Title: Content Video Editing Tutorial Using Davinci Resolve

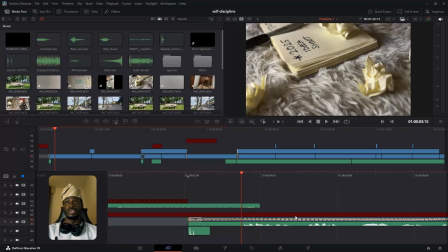So depending on what you want to do on your video at that moment, sometimes I just come to DaVinci Resolve to cut the video, like export them, check them one after the other, and when I see like okay, I think they're in proper shape, I merge them and then bring them back to DaVinci Resolve.
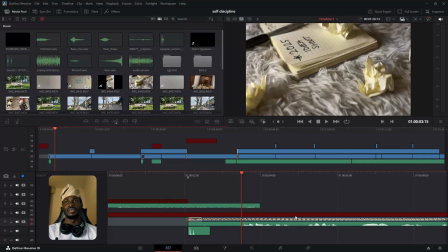But for the sake of repeating DaVinci Resolve, I just say DR. So I bring them back to DR and then I do all the adjustment. Sorry guys, today is not those days I feel like, but I just have to keep my promise. I have to keep my promise. And I would like to point out something.
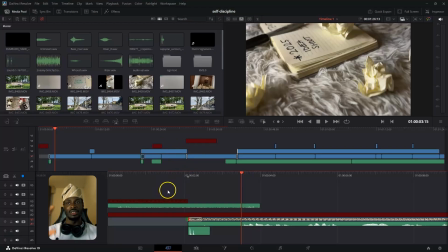These red patches you're seeing are like missing media. So when I finished the project, I was like trying to compile all the files that I used to create the video and edit the video into a folder. So I was moving them from like the downloads. So they were missing patches.
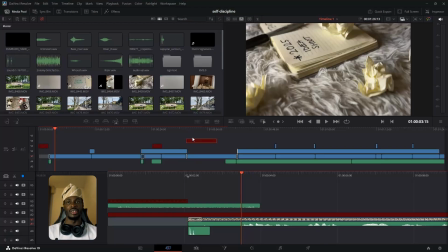So normally like this red patch now should be in like my download, but I already moved it to like the folder that contains the original video. So it's missing. that's not going to disturb us from what we are going to do today. But So yeah, these are all the media files that I used to edit the video.
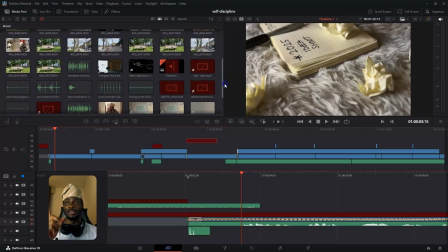So I there's a part of the video that actually did not end up being in the final production, and that's because I felt like it wasn't applicable at that moment.
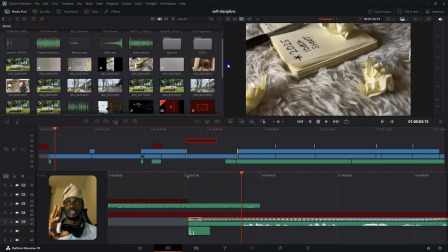So I shot, I think, 4 scenes. The first scene that I shot was this one. Let me see.
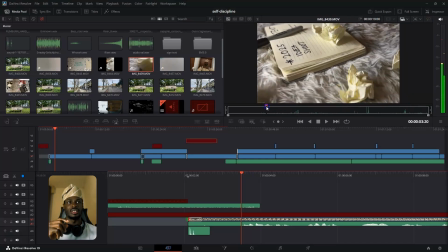Yeah, so this one that has the paper part.
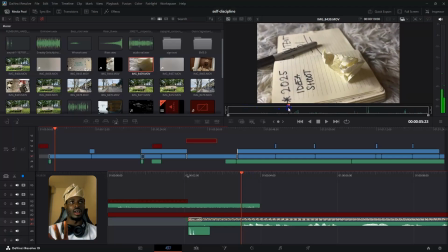So I shot the video. I just panned my camera across like a workspace,
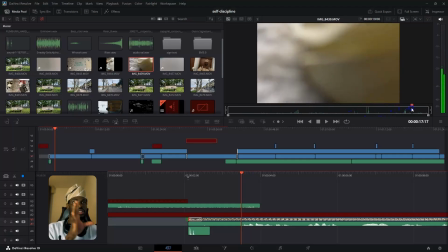and then after panning the camera across the workspace, I zoomed it into the empty paper, and that was the shot.
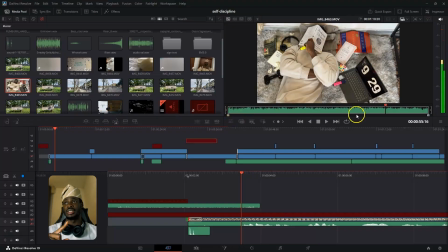So that was the first shot, and then the second shot was this that I shot in my room, and it was just me. Oh my god, it was just me, you know,
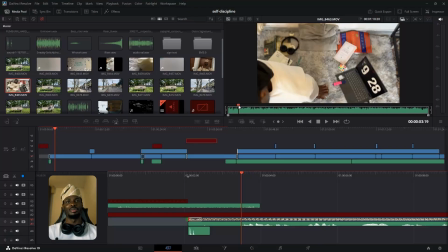setting up the whole, just like normal typical movie where you set up, you have a set and then you have costumes and all of that. And I just feel like, okay, I needed to create something that would make me look as if I was busy and all of that, or I was reading. Trust me, guys, I don't read books. I read books, but I don't read that much or that often.
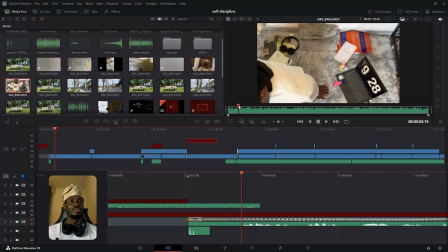I'm not voracious when it comes to reading. Take my time to read books, let's put it that way. Some people would disagree, but yeah. Anyways, yeah, I just created that scene. I created that scene of me. Hold on.
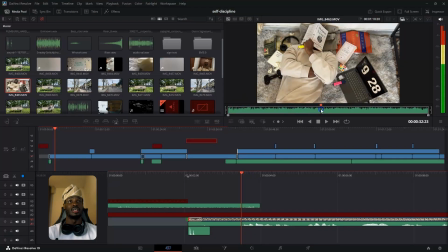So I created that scene of me just lying down, reading my book. But in the final video, you notice that I zoomed into it because I needed people to like focus on my face, and then from the face pops out the whole machine learning equations and algorithms.
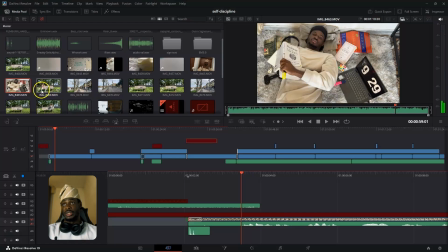So this was the second take.
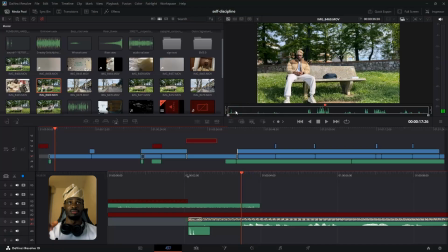And then the most difficult part, which is this part where I was talking, I had a lot of retakes here. I retook it like numerous times because one, I was forgetting my lines. I was forgetting my lines, and two, a lot of people. It was an open space, so people were passing behind.
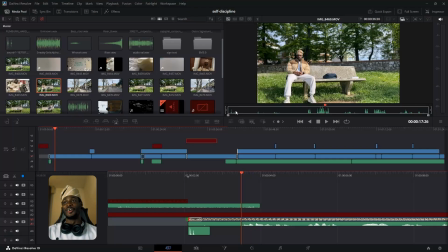And honestly, I'm not really the outdoor guy, so I found it really uncomfortable shooting when people were watching me and all that. And I had like some activities and movement behind me, and I didn't really want it to be that way because I was going to split myself, and I didn't want like any disturbance.
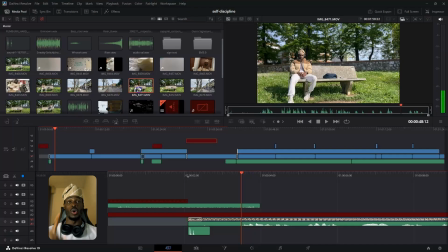So yeah, the third take was this, and I recorded a lot of it.
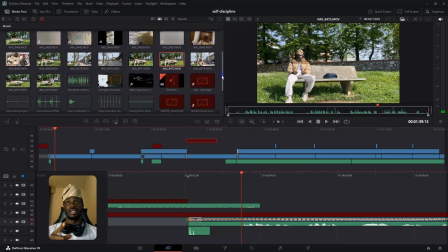A lot of it. This was like the third take. This is also another third take, and then the fourth take, I guess. So this time around, I moved from where I was sitting, and then I sat on the.
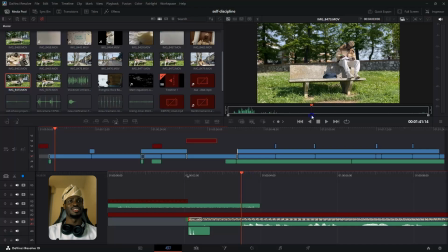I was still sitting on the chair, on the bench.